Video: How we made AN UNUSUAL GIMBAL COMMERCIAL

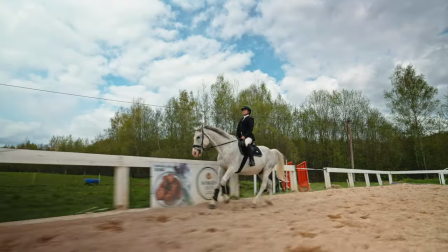(1:52)
Oh, it feels so great to finally share some of the commercial work we do on this channel.
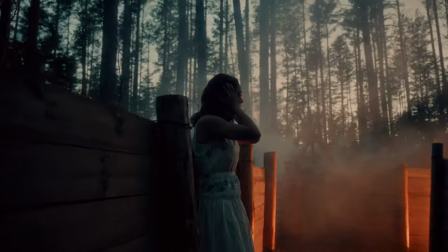(1:57)
While 99% of the videos we film and edit will never be shown here because we don't believe they're worth sharing,
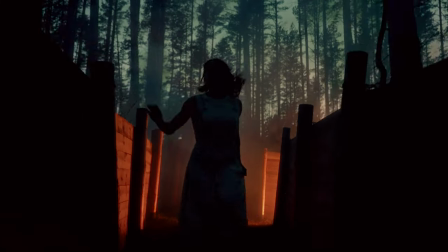(2:03)
I am incredibly proud of what Reynus and I have accomplished with this video.
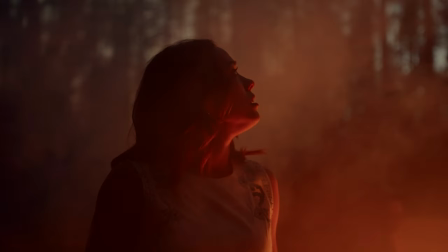(2:08)
I want to take this opportunity to share my experience working on this project, provide some behind-the-scenes footage,
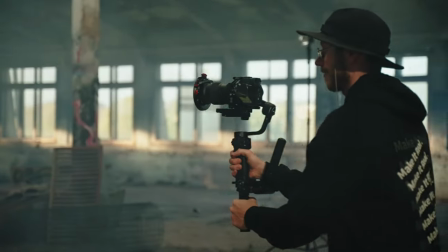(2:13)
and offer useful tips and tricks, so yeah, let's get into For the first scene,
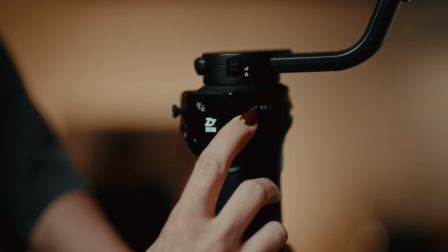(2:18)
I decided to test the gimbal's performance with the large macro lens.
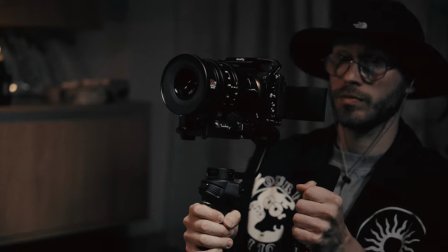(2:21)
To capture product shots of the Weeble 3S, I mounted the Sony a7S III with the Su-Ray 50mm macro lens on the Weeble 3S,
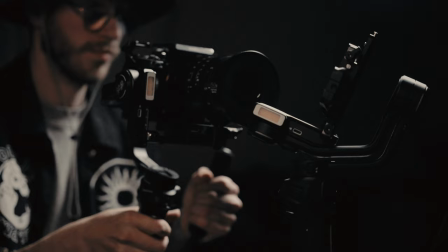(2:29)
and to my surprise, the Weeble 3S handled it like a champ. I was able to capture fantastic product shots.
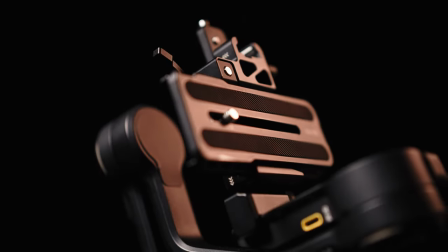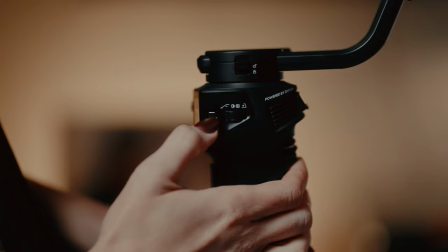(2:41)
After that, I needed to capture clean and simple shots of Annie assembling the gimbal, although I didn't really use them in the final edit.
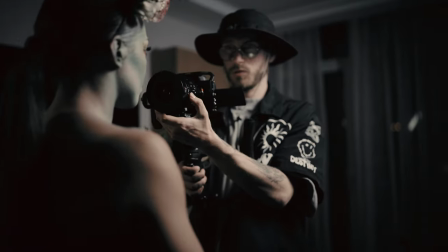(2:48)
Lastly, Annie came up with the idea of painting herself to look like a mythical creature, allowing us to capture macro shots of the intricate details on her face.
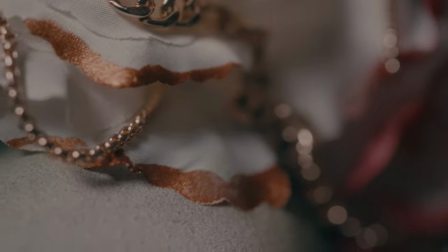(2:57)
Eyes, lips, flowers, skin, and so on.
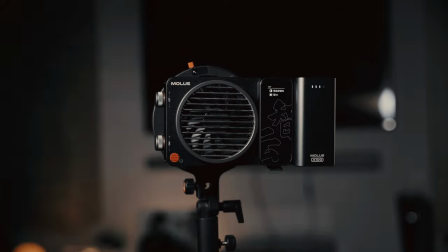(3:00)
While sliders are typically used for macro shots, I wanted to show you that you can achieve excellent results with the gimbal as well.
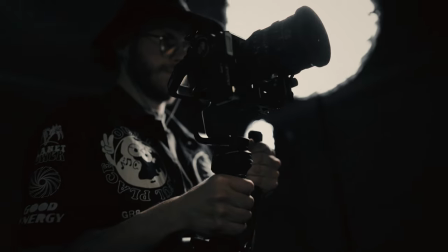(3:06)
And to accomplish this, I set my gimbal settings to be as slow as possible and rotated the Weebill 3S's sling handle sideways for better support.
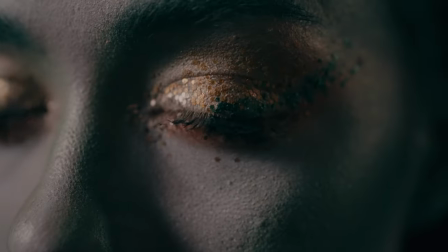(3:14)
Some shots were actually captured at 50 frames per second, while others were shot at 25 frames per second.
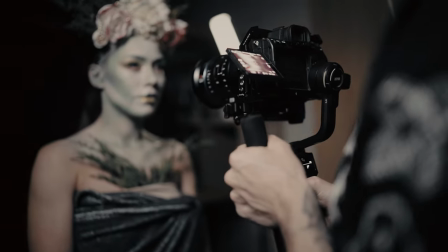(3:21)
I anticipate some people might consider this cheating, but let's be real.
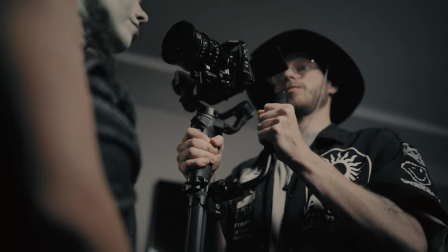(3:25)
Macro shots are challenging even at 50 frames per second due to the extreme sensitivity of the image to even the slightest movement you make.
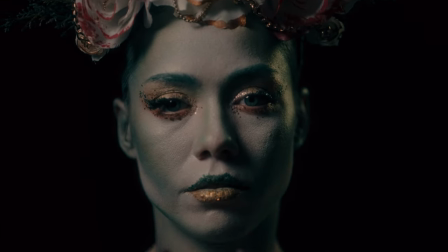(3:32)
If you want to try this yourself, just make sure to set the gimbal settings to the slowest speed to battle against micro jitters,
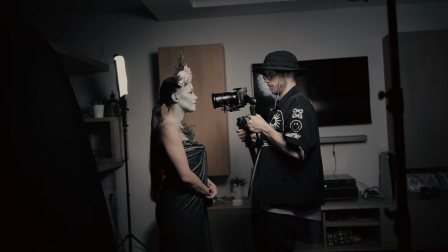(3:38)
because there will be a lot of them if you're close to your subject. Film at 50 or 100 FPS if possible.
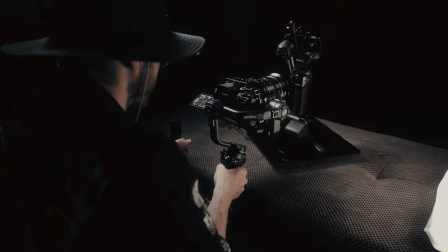(3:45)
This might be weird, but try to do your moves as quickly as possible because somehow the slower you move, the more micro jitters you will notice.
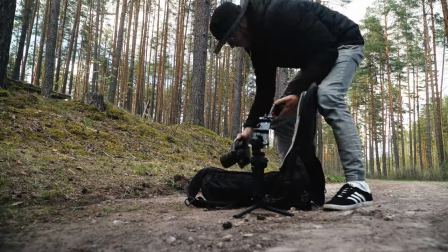(3:53)
Physics, am I right? The second day was a bit messy because we initially planned to film a chasing scene in the forest.
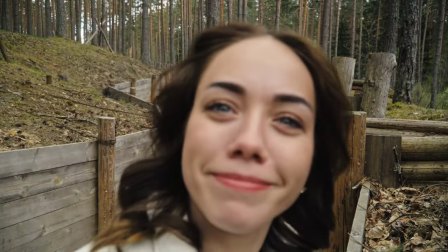(4:00)
However, on the actual day of the shoot, I realized I was craving for something more. Something creative and fun.
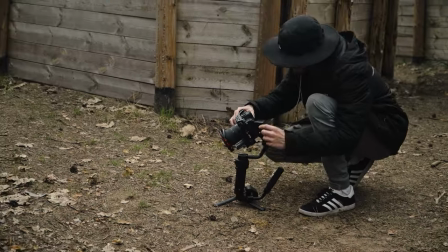(4:06)
So that's why we decided to go to this non-touristy barricades location in the forest,
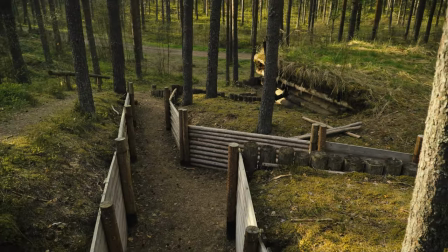(4:10)
which was such a fantastic idea because we didn't see a single person out there and had the whole place to ourselves.
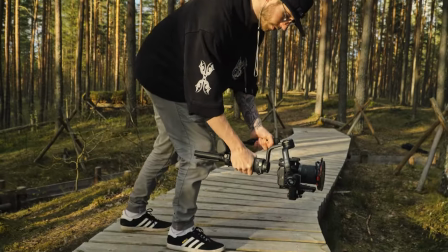(4:17)
After warming up by getting some typical b-roll of me assembling the Weeble 3S and getting some running shots,
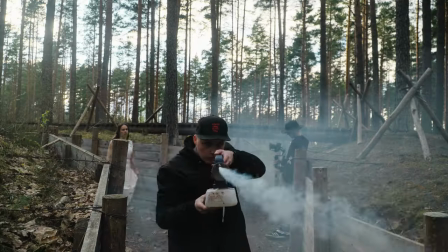(4:22)
we were ready to whip out the smoke machine and get some moody shots of Annie running around in this cool white dress.
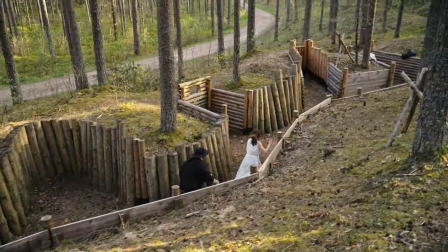(4:29)
And whilst the shots were cool, I wouldn't say that they were anything special.
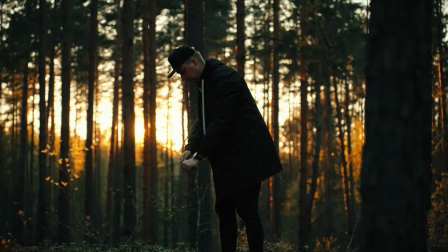(4:33)
However, once the sun was setting, we decided to quickly use the smoke bombs and get those light rays.
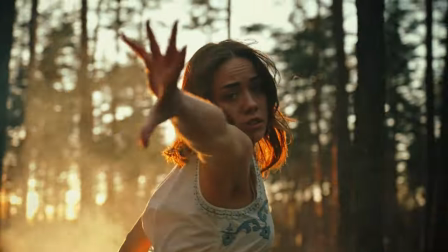(4:39)
I mean the shots are nice but they look way better in slow motion and you know what that means.
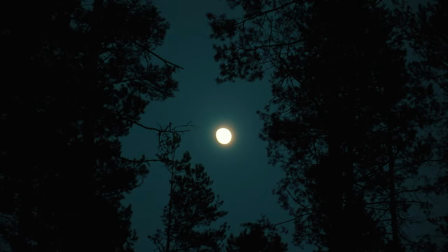(4:44)
Cheating! How dare you! And once it got dark we used the smoke machine to make the scene feel more cinematic and
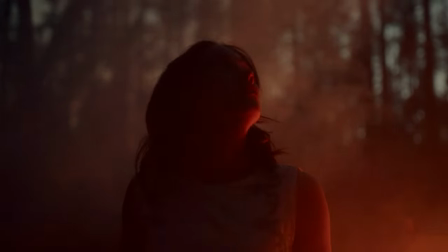(4:50)
got a couple of shots of Annie running around and looking at imaginary things once again.
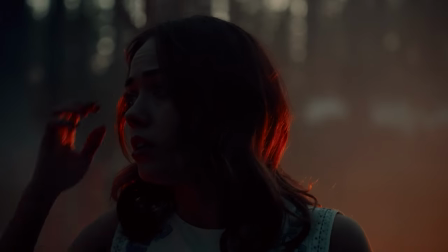(4:56)
But this time the shots turned out awesome and I realized I got what I wanted. When we talk about using gimbals people mostly imagine filming cars,
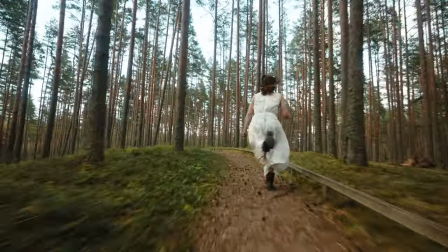(5:04)
bikes chasing fast objects but in my opinion it often takes just
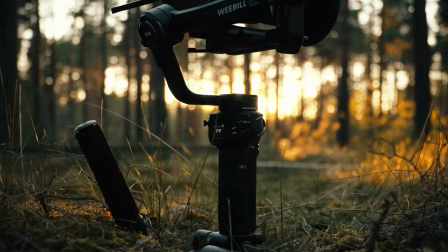(5:09)
as much skill to capture simple shots and this is why i am extremely happy
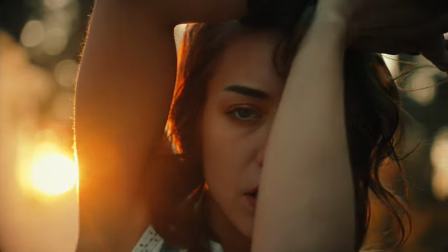(5:14)
with the results this day because all these simple shots turned out great i got a lot
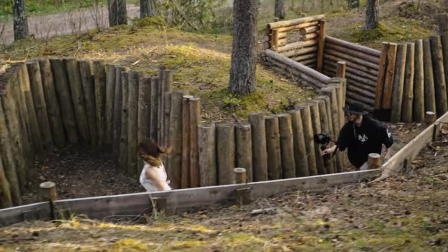(5:19)
of moody portrait shots close-ups and some chasing shots as well here's what i've learned about gimbals in the last year or two i
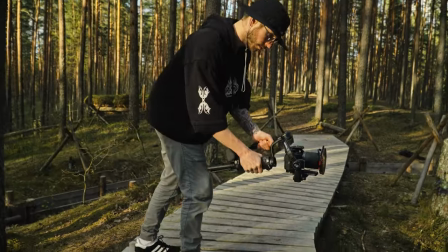(5:26)
bet many people look at the weebill 3s's sling handle and ask themselves what the heck is this that looks like such a cheap handle.
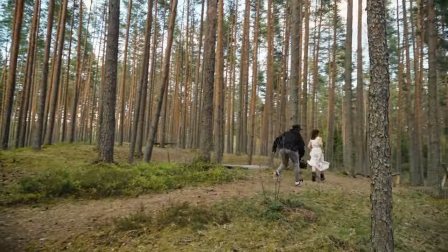(5:33)
Whilst it's not the most glamorous handle, let me show you why Juyen made a fantastic choice designing it this way.
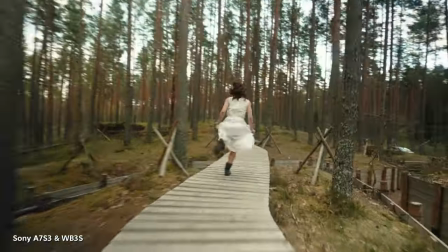(5:39)
When you're running around with the gimbal in briefcase mode,
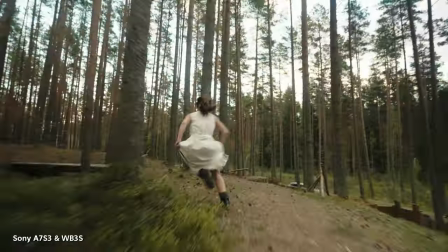(5:42)
since the handle is so light you can basically kind of let it float in your hand instead of tightly gripping it.
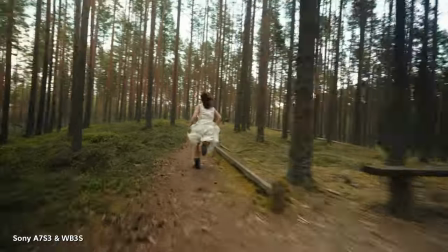(5:49)
This helps remove unnecessary vibrations and you won't believe how smooth the footage can be this way.
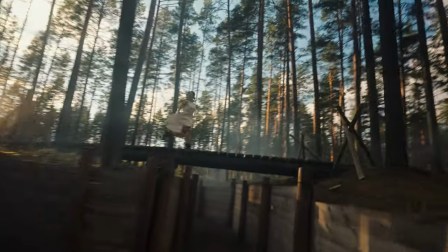(5:56)
All the shots I just showed you were captured this way and no post stabilization was added here.